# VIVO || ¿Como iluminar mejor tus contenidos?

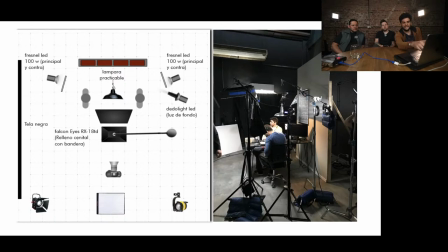[33:01]
Como ven arriba que dice Fresnel LED de 100 watts, esa sería la principal del personaje que está a la izquierda. Sí. Y a la izquierda hay otra luz igual, que también es puntual, pero que tiene un difusor, que es principal del otro personaje. Y que a la vez funciona de contraluz. De contraluz. O sea, se aprovecha.
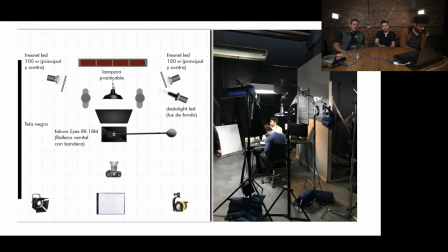[33:20]
La principal de uno es el contraluz del otro. Y esto que decía Ale, es muy importante también poder iluminar el arte puesto ahí. ¿Sí? Esa lámpara que se ve, que está buenísima, y
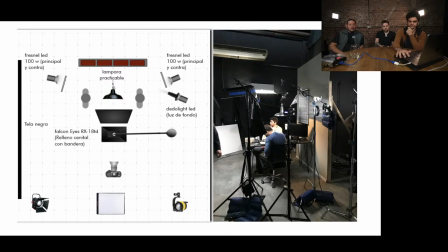[33:38]
la pared del fondo con el reloj, todo está muy, pero muy cuidado, entonces se tiene que ver bien. Por ahí, en la realidad, tal vez en una oficina no hay una lámpara a 2 centímetros de la cabeza, pero es verosímil la imagen.
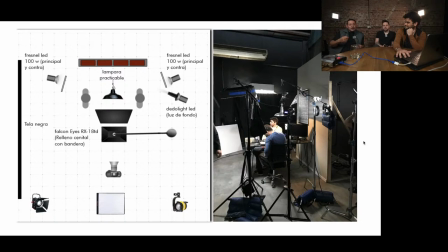[33:53]
Y al estar tan bien iluminada y también poder generar luz de ese artefacto de iluminación, ¿sí? Una luz que estaba controlada por un dimmer, o sea, controlábamos la potencia de la lámpara, que se viera que está prendida, pero que no ilumina en realidad.
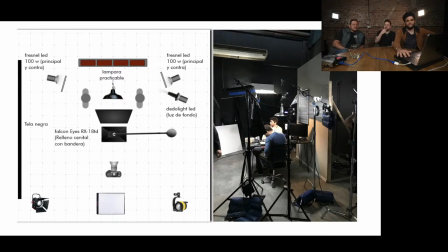[34:11]
Y todo funcionó muy bien. Sí, aparte, desde el lado de cámara, digamos, de dirección, lo que queríamos era que cada uno de los sets, como estábamos laburando con tapones, que los tapones son como ese fondo, esa espalda de la escenografía, como les contaba, tuvimos que armar varios sets, entonces se armaron distintos tapones con fondos.
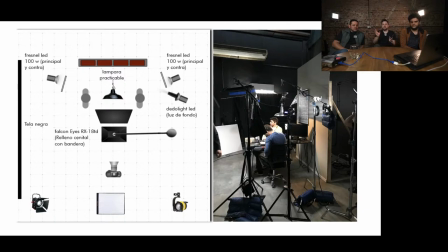[34:29]
Entonces, eso nos generaba como escenas y situaciones muy planas, como muy de tipo una imagen, una cámara, con un como muy chata de la escena con el fondo ese. Entonces, como también para contrarrestar un poco esa chatez, entre comillas, o esa cuestión tan plana,
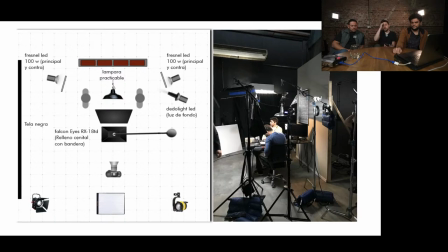[34:45]
lo que hablábamos mucho también con Chin y con el equipo de arte es, bueno, cómo generar como climas, como para que no sea simplemente una pared con dos cosas y las personas y una luz general iluminándolos. Como necesitamos ir iluminando más puntual y generando climas en cada uno de los sets.
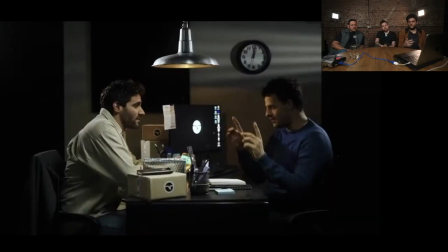[35:02]
Claro, también eso, lo que hablamos de las luces que van por detrás de los personajes, hacen que se cree, digamos, de la parte donde se ve desde cámara, la parte de los personajes que se ve de cámara, están más en sombra por eso.
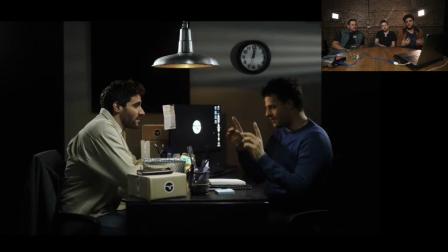[35:16]
Si nosotros hubiésemos iluminado desde cámara, por ejemplo, como estamos iluminados nosotros ahora, hubiese quedado todo mucho más plano y no se hubiese generado ese clima de la lámpara. Es que se contamina el fondo también. O sea, tenemos que aprender a iluminar por zonas.
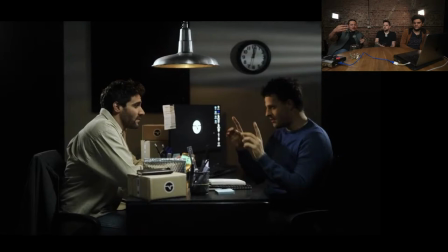[35:31]
Si nosotros contaminamos el fondo con las principales, que en este caso también son los contraluces, después no podríamos hacer, por ejemplo, la textura que tiene esta pared, ¿sí? Como una tipo persiana americana, eso se perdería. Entonces, al iluminar de atrás, podés jugar en ese sentido con el fondo.
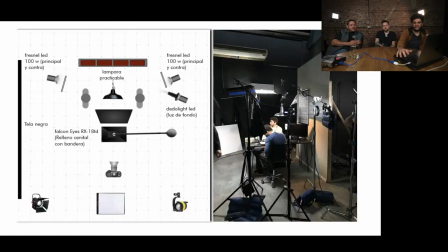[35:50]
Claro, acá habría tres zonas, porque está... la zona de ellos, que sería como la luz principal, más adelante de ellos estaba la caja con el símbolo de TNT,
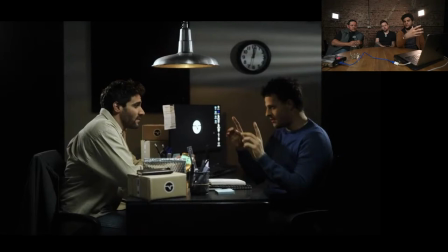[36:03]
que eso había que iluminarlo, entonces pusimos otra luz cenital que está iluminando eso nada más, pero parecería que viene todo de la misma luz, claro.
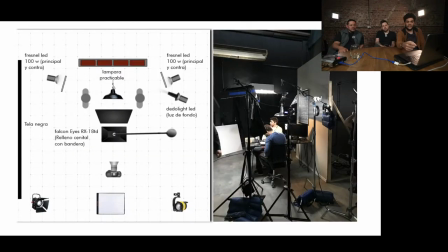[36:11]
Se falsea de esa manera, y de fondo hay otra luz que está a la derecha que dice dedo light LED, que solamente está haciendo como esas rayitas, esas marquitas en el fondo. Acá justo Agus en el chat dice, qué lindo Drácula. Es exactamente eso. Sí, eso.
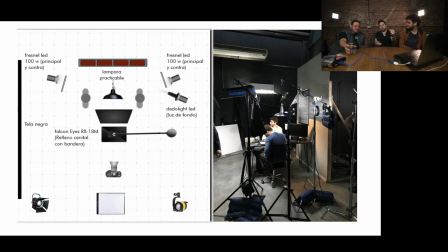[36:29]
Se le llama Drácula a esos efectos así de como viene en la persiana, por ejemplo, como esa persiana con esas sombras, digamos. Hacer sombras, sí. Eso se llama Drácula. Después Brian dice, quiero ese PPT. Bueno, lo pasamos.
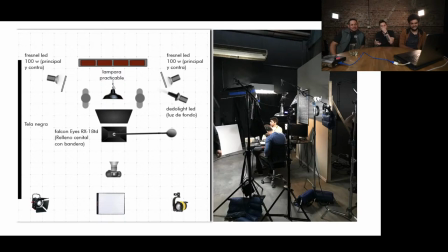[36:44]
Sí, sí. Pero bueno, esto está buenísimo por también algo, lo que decía Chris hace un rato de... Vieron, y pasa mucho esto en pelis, en series, en todos lados, que si pensás cómo sería la escena en la vida real, sería muy distinto.
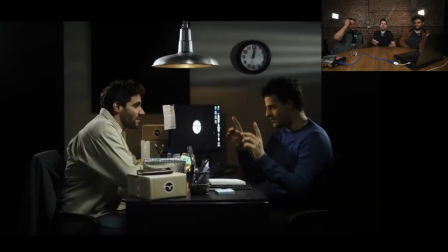[36:58]
Esto que decía Ale, porque probablemente el logo de TNT en la caja, en la vida real no se vería, estaría todo en las sombras, digamos.